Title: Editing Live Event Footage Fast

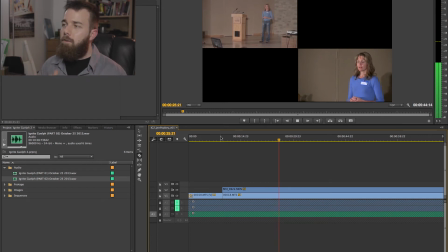[7:46]
If at any point the cameras are trying to shift, they start to move around, it's not a very good angle or she you know speakers tend to move back and forth as they talk so if she ducks out of frame you want to avoid that so we're looking at points where the camera is a bad angle to be on we're also looking at in her talk when would be
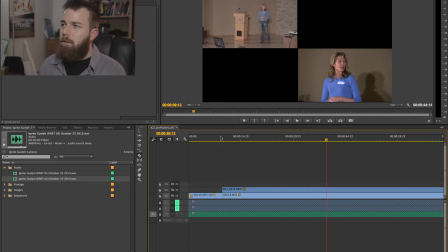[8:05]
a good time to cut to the wide or back to the close-up depending on the feel the feel of her talk okay
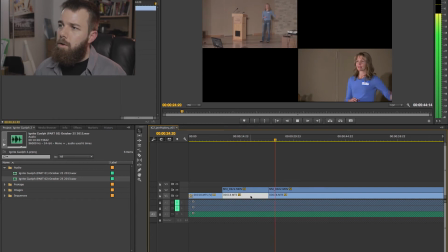[8:19]
so I just feel like that's a good point to cut back to the close-up so you can even just let it play I'm taking a little more time to explain this but normally this is pretty much like real time cutting because I can cut that and it'll just keep playing and I try to never cut
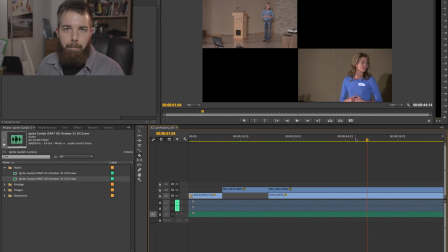[8:35]
on a gap if that makes any sense so in between at the end of her sentence at the beat at the very beginning of a sentence I try not to cut right on that it's a little bit too jarring you get a feel for this as you edit a little bit more but I try to look for a point in mid-speech
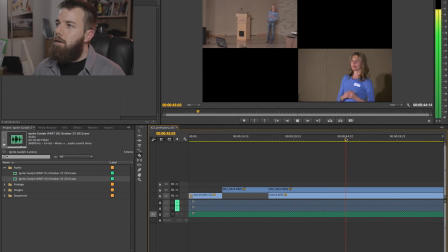[8:55]
so to make the cut a little bit more fluid so it's less jarring but I can't contribute to it it's like listening to a radio talk show program but I can never call in so a lot of people may say well I'm going to cut there and cut that angle
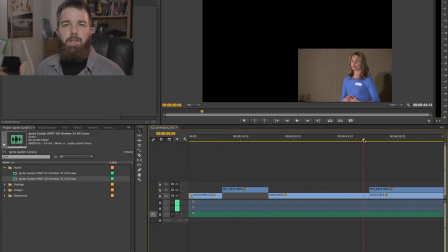[9:13]
it just seems it seems too segmented it seems uh too
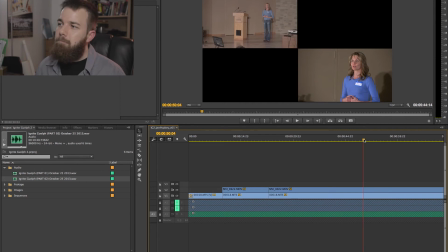[9:18]
neat so i'm trying to look for a more organic point to make that cut okay so i'm sure i just feel like that point where she says where i can never call in so on i i just made a cut that's where
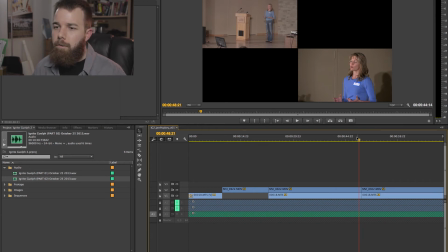[9:35]
it's kind of intuitive where you just got to feel where is the right point to make a cut you can always change it up later get rid
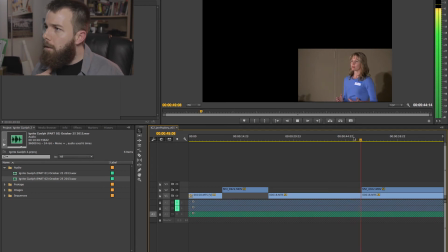[9:46]
of that that just
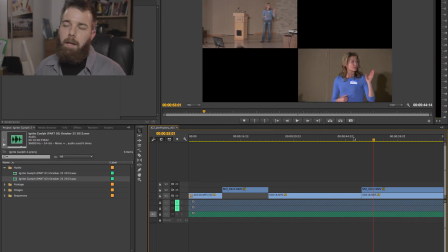[9:53]
feels like it flows a little bit better and we're not cutting right at the end of her point we just the cut then seems seamless that's the idea that you want to go for so that people don't notice that we've switched angles that
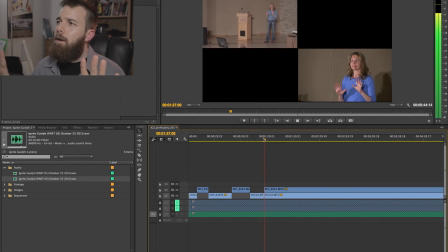[10:12]
just seems like a good time to come back to the wire that she's doing that movement there you can see that full body movement that she has there
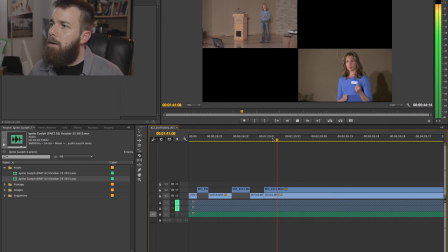[10:19]
so there I was
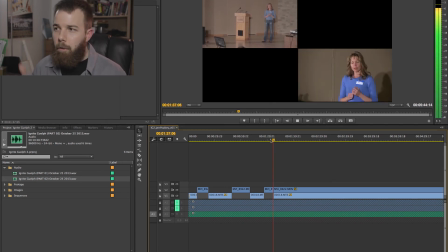[10:41]
just looking for the word took so it took usually I won't cut right at the beginning or end of a sentence but I'll look for a few words in so it took it's just it's if you try to try to look for an edit point a point to make that cut that isn't
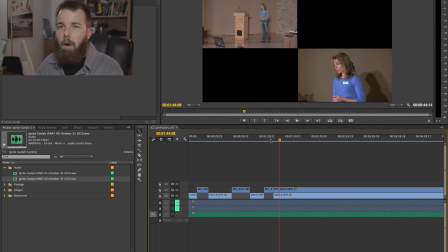[10:56]
at the very beginning or end of the sentence but is even just a couple words in even just one word in so instead of cutting on it cutting on it took or you know three words in or something like that it it instantly makes it feel a little bit more organic You're not
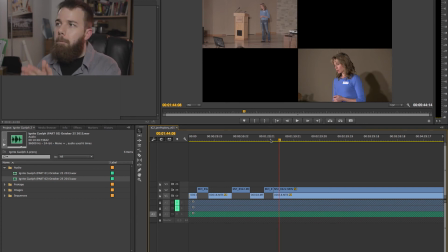[11:13]
cutting when the person is cutting their sentences. So if you look at their dialogue, their sentences, like a script, like a movie, it's already been cut up. So whenever there's a period, there's a cut. So if you put a cut in your video,
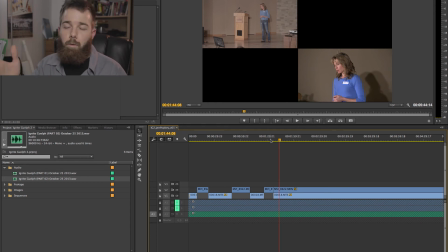[11:28]
it's going to look very noticeable because not only are they seeing the cut on the screen in your editing, but they're also hearing it in the person's words. So that's why you try not to cut when the speaker cuts.
It was a few minutes late for class. the funeral was had.